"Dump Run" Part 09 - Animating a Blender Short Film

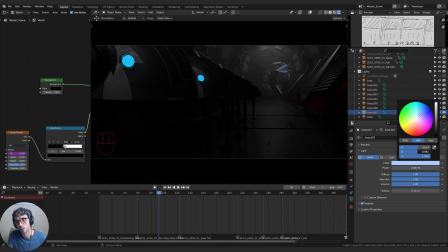1937s
There, maybe. That.
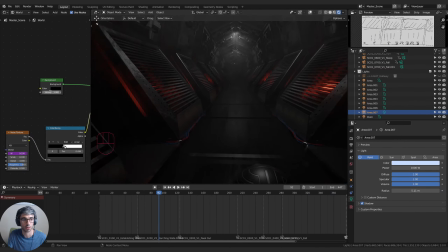1944s
And let's look at the other end. We need to do something like that over here. So back to my 3D viewport.
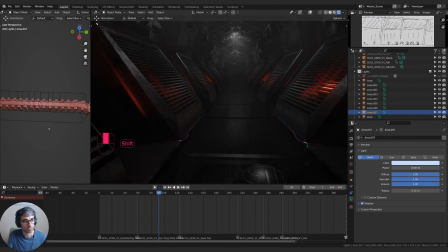1952s
And we could just duplicate this. So take this light, Shift A to duplicate, and then grab it over here.
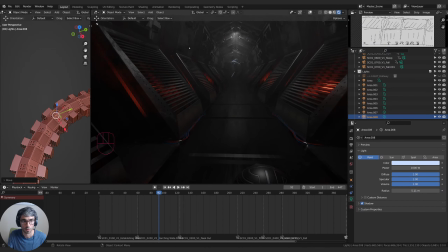And the idea of this light again is to really highlight the fact that there's a turn there.
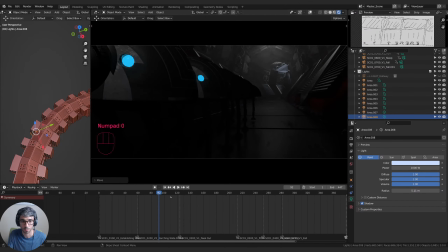1987s
So you can see if we jump back into the camera, get one of these later shots where we look down the hallway. See how we can really clearly see now that the hallway turns.
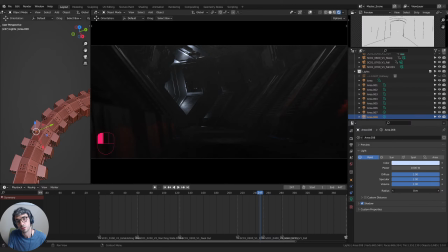Good. Just helps clarify what's going on.
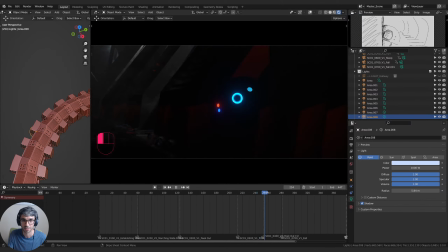2009s
Now we can't see the little guys at all down there. Do some individual lights, I think, for that.
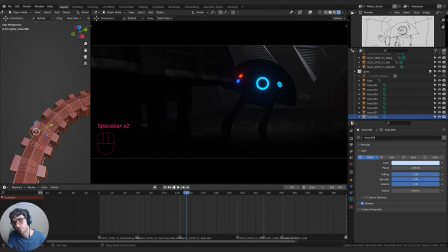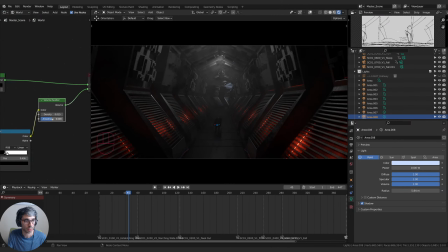2030s
All right, let's go back to our world shader. And I just want to play with the anisotropy now, just have a little bit of a look at
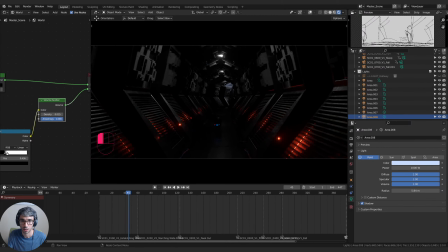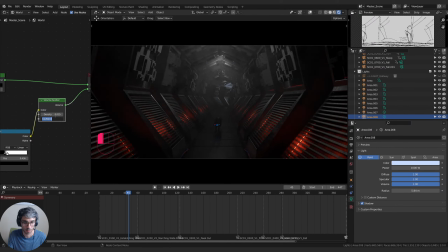setting up a bit. Yeah. Yeah.
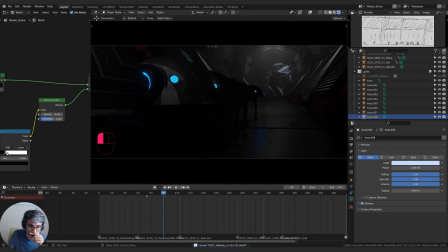2063s
Nice. All right, I'm going to save. Now, I don't know if I need to do anything else for my overall lighting.
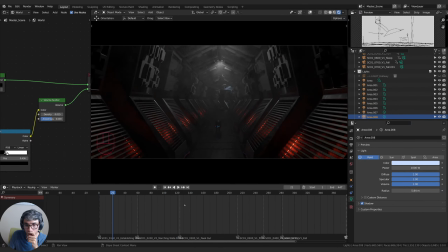2072s
I think I might be happy with individual lights at this point. Although for the overall lighting, it'd be good to get this shot to work at least.
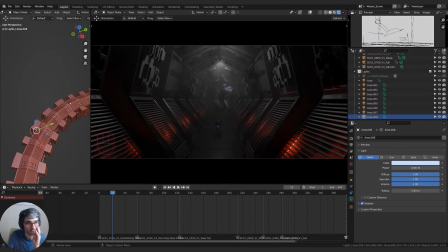2081s
Because this is kind of our big wide. We can't really hide any lights in the scene because the volumetrics is going to pick it up. Kind of see this one sort of a little bit gives us away.
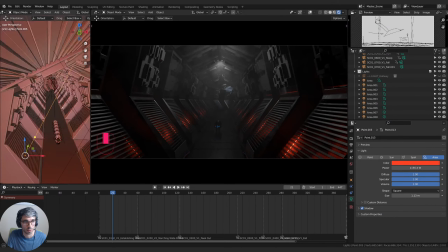2098s
So let's grab which light is directly over these guys. This one. I'm going to duplicate this one. Grab it on the Y and kind of bring it over here. And I'm just going to have a play with what this could look like.
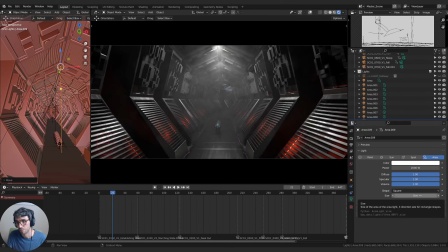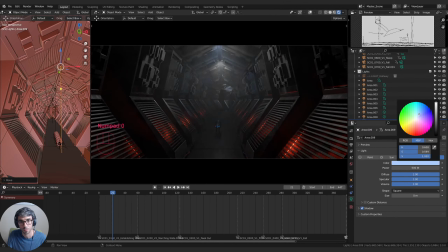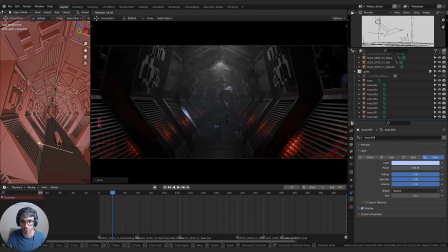2143s
There's not a lot of methodology to what I'm doing right now, too, by the way. It's all about just kind of creativity and painting with the space.
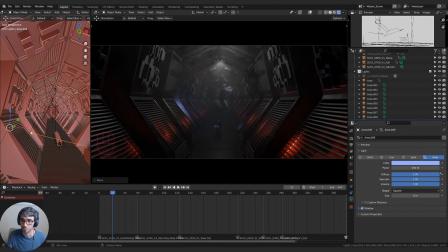I mean, I am thinking about stuff like, making sure that I think it looks like there's a door there, doesn't it?
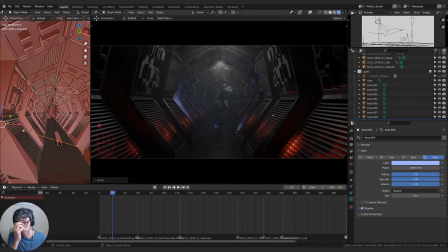2179s
I'm trying to bring attention to the key focal points of my shot. I'm trying to enhance the mood and the feel.